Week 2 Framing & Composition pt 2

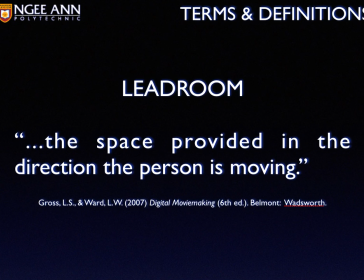483s
Now, in contrast with that, just now what I explained, that was nose room and look room. That's basically when someone is just standing there. But when the person starts to move, the rules change. It's called lead room. Okay, that's the space for the person to move.
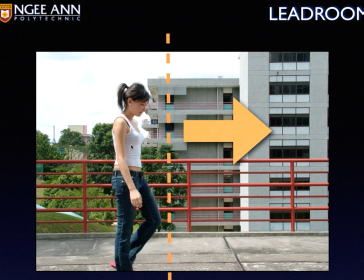499s
So if the person is moving from one side to another side, your camera, you are following that person. You are basically panning from left to right or right to left. So as the person is walking, you make sure that he or she have enough space to walk and not some part is center,
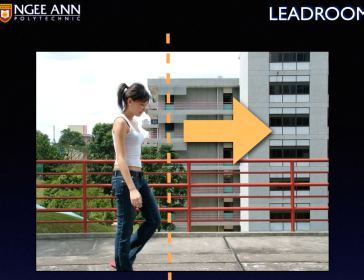516s
some part she's here, some part she's there. That's very poor camera handling skills.
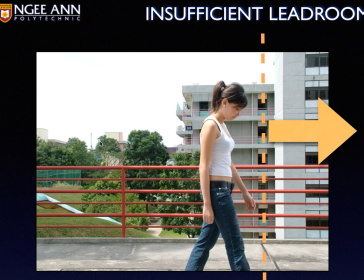522s
If you have insufficient lead room, it gives too much space at the back. But of course, if someone were to run after her, then this should be fine. Okay, it all depends on what is it that you want.
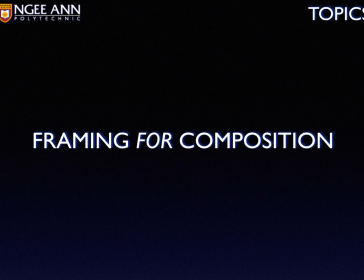534s
So let's look at some of the other things that you need to take note of when you are framing for composition.
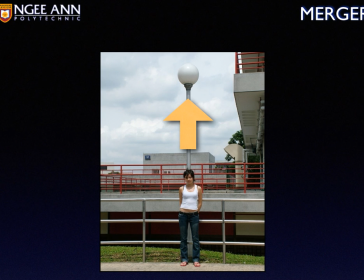540s
Number one, watch out for things that comes from behind your actor. For example, if someone is to shoot your actor leaning against a flagpole, then the flagpole comes from your head and goes all the way up. It's not really very funny because it looks like the pole is sticking up from her back.
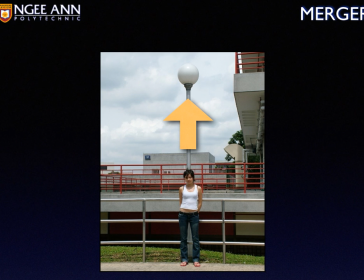559s
So it just combines with her. That's not very pretty.
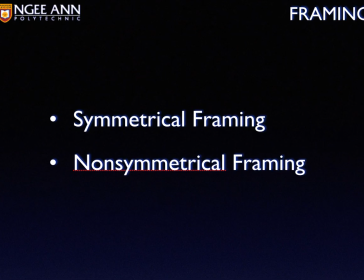566s
Let's also look at symmetrical and non-symmetrical framing. Basically, what it means is that if you have two people,
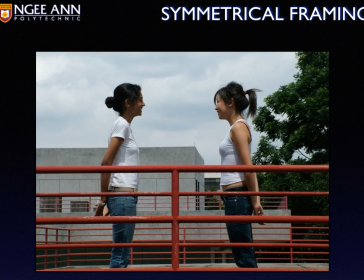574s
one on the left, one on the right, both of them are equal weightage in terms of size and position, we call them symmetrical framing. It's almost like if you take a mirror and you put it in the center, they will look almost the same.
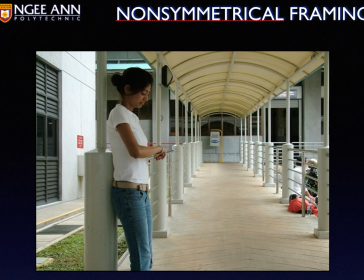587s
The opposite of that is non-symmetrical framing, whereby one person is on one side and the other side is totally empty. Okay, so this is non-symmetrical framing. So take note You can combine all these framing techniques, shot sizes, and when you add the story, it all will come together.
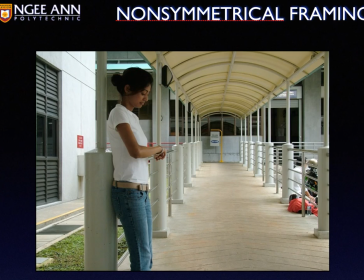605s
All right, and that is what we will practice in class soon. So this is end of part 2 for framing and composition.
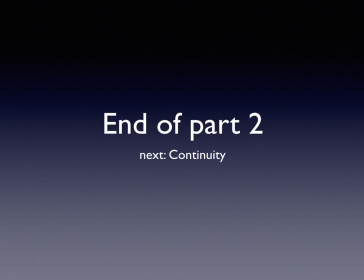613s
Next, we'll be talking about continuity, whereby we will be talking about how important it is that you have something from one shot to the other shot, and they must be similar. If not, everyone is going to get confused.